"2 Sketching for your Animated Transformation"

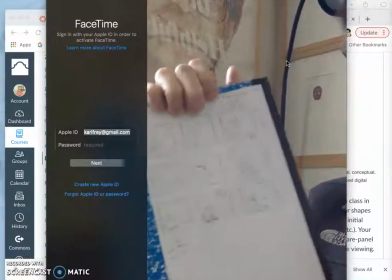7:58 so I have to figure out what the setting would be and I can make it anything you know I could find a background I
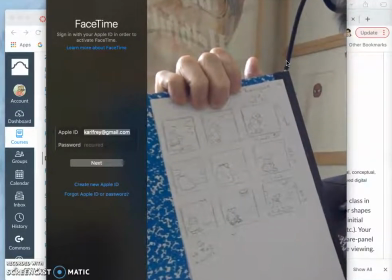8:06 could even just leave it blank white but I still have to acknowledge that that's a setting for my character so if I make it bright blank white and then I have clouds start to appear even if they're really cartoony clouds that
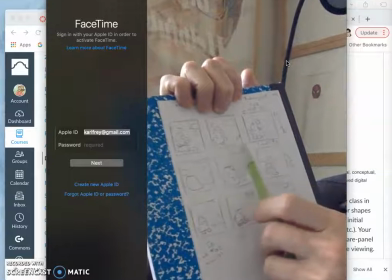8:19 turns my blank white into outdoors what
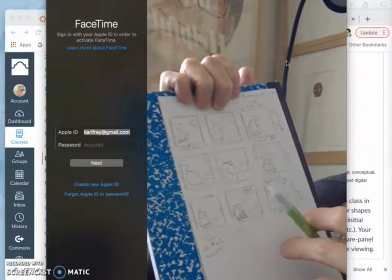8:25 I'll probably do is use assignment one, my landscape from assignment one,
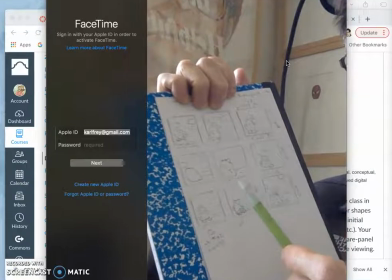8:29 so I can show you how I composite a creature into that landscape and show you all the steps to animating and changing it. Alright, so this is my storyboard sketch.
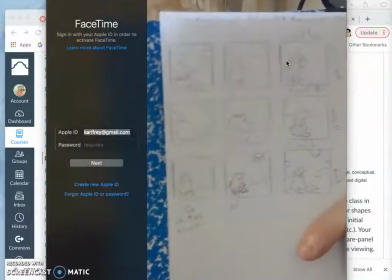8:43 What do I do now? Well I can just hold it up. This is just like our other sketches.
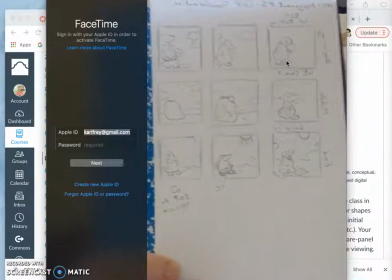8:52 It doesn't need to be high resolution, and I'm going to do a screen grab of it. So on a Mac, a targeted screen grab is Command-Shift-4.
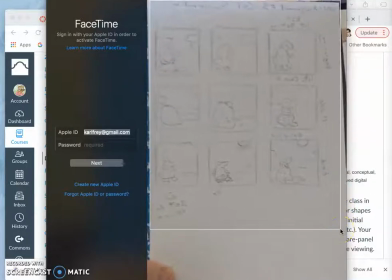9:03 I want to make sure to get all my notes and everything.
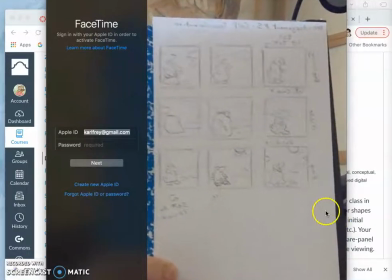9:08 So I did a screen grab of it.
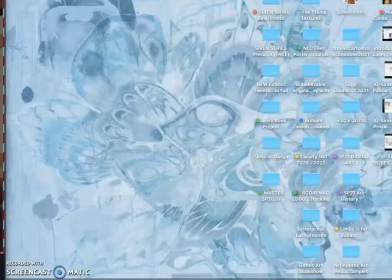9:13 Next, I'm going to open that screen grab in
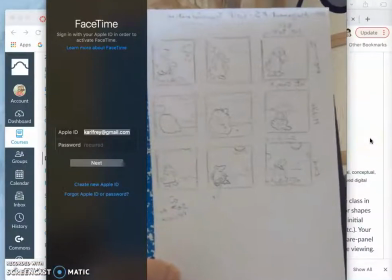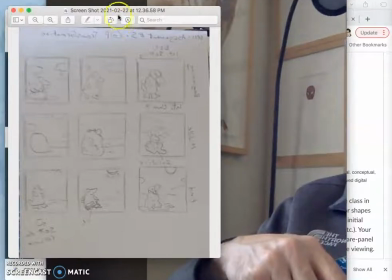9:26 Preview, which is Mac's program, and then I just go up in the options that you can't see in the video,
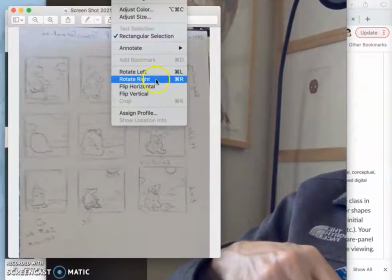9:32 but they're there on my screen. to tools and I'm going to flip it horizontally so it's not a mirror image anymore.
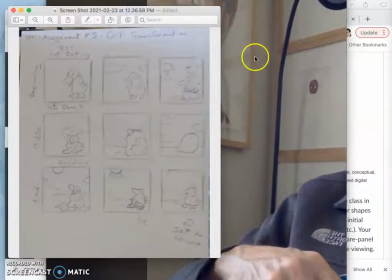9:41 Now you can read my writing and I'm going to do tools and I'm going to do adjust color just like I used to refine my finished PNG for assignment
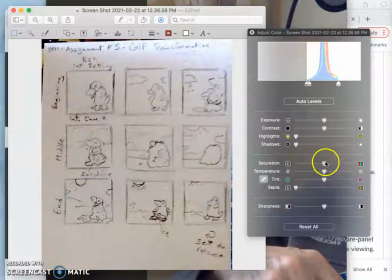9:49 two and I'm going to do auto levels and that's why all these color correcting skills are helpful no matter what kind of digital art you're doing and I'm going to brighten up the shadows a little bit just so I can see it clearly.
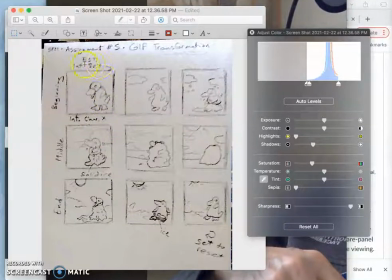10:08 So I've established by introducing my setting, I'm also introducing my character. And then the action that happens is that he gets cold, starts getting frozen in solid ice, and then the sun starts to come out and then starts to thaw out.
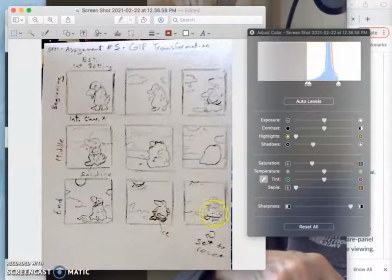10:26 And there's still a little bit of solid ice there until we're set to reset, where even the puddles at his feet will evaporate off. So it gets back to the beginning.
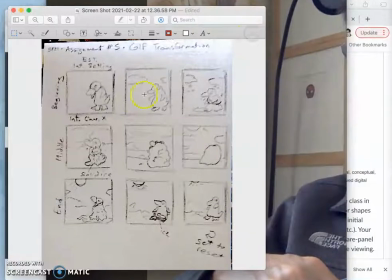10:38 Now, it's perfectly fine with me if your idea is really cartoony and silly.
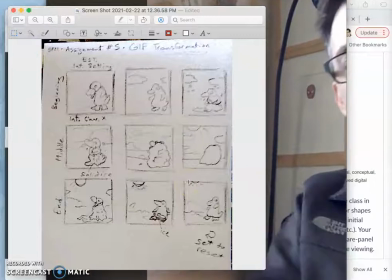10:44 If it mixes photorealism with cartooning, that's fine.
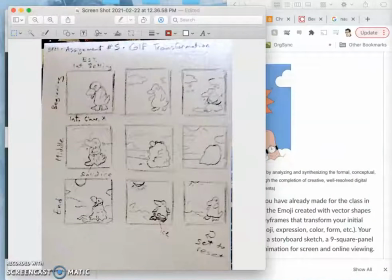10:48 Just think of Mary Poppins and Space Jam and those
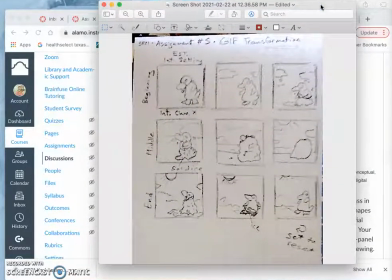10:56 those bits of media where you combine animated characters in photorealistic settings, you can do the reverse. You can put a photorealistic character into a cartoony setting, whatever you want. The point is to have some fun with these GIF animations.
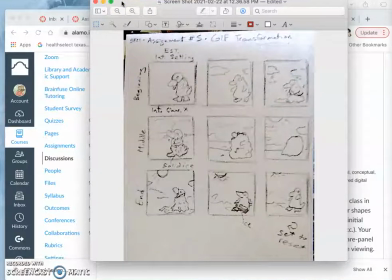11:14 And if you're looking for professional examples, you know, beyond the ones I show in the assignment sheet.
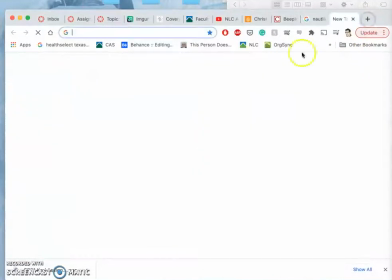11:22 I can recommend old school pre-digital examples.
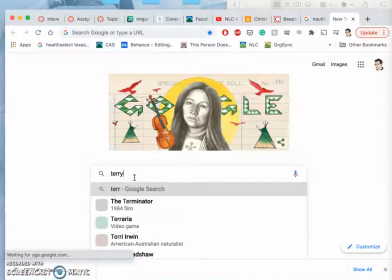11:28 And my favorite is the animator that worked with Monty Python.
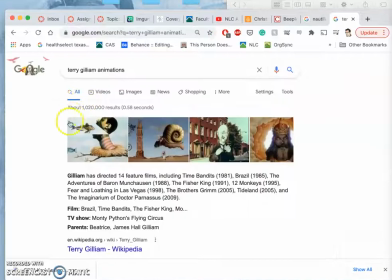11:34 He's the only American in Monty Python. So Terry Gilliam is a film director. You know, he's made some of my favorite movies like The Adventures of Baron von Munchausen and Time Bandits was one I grew up with and loved.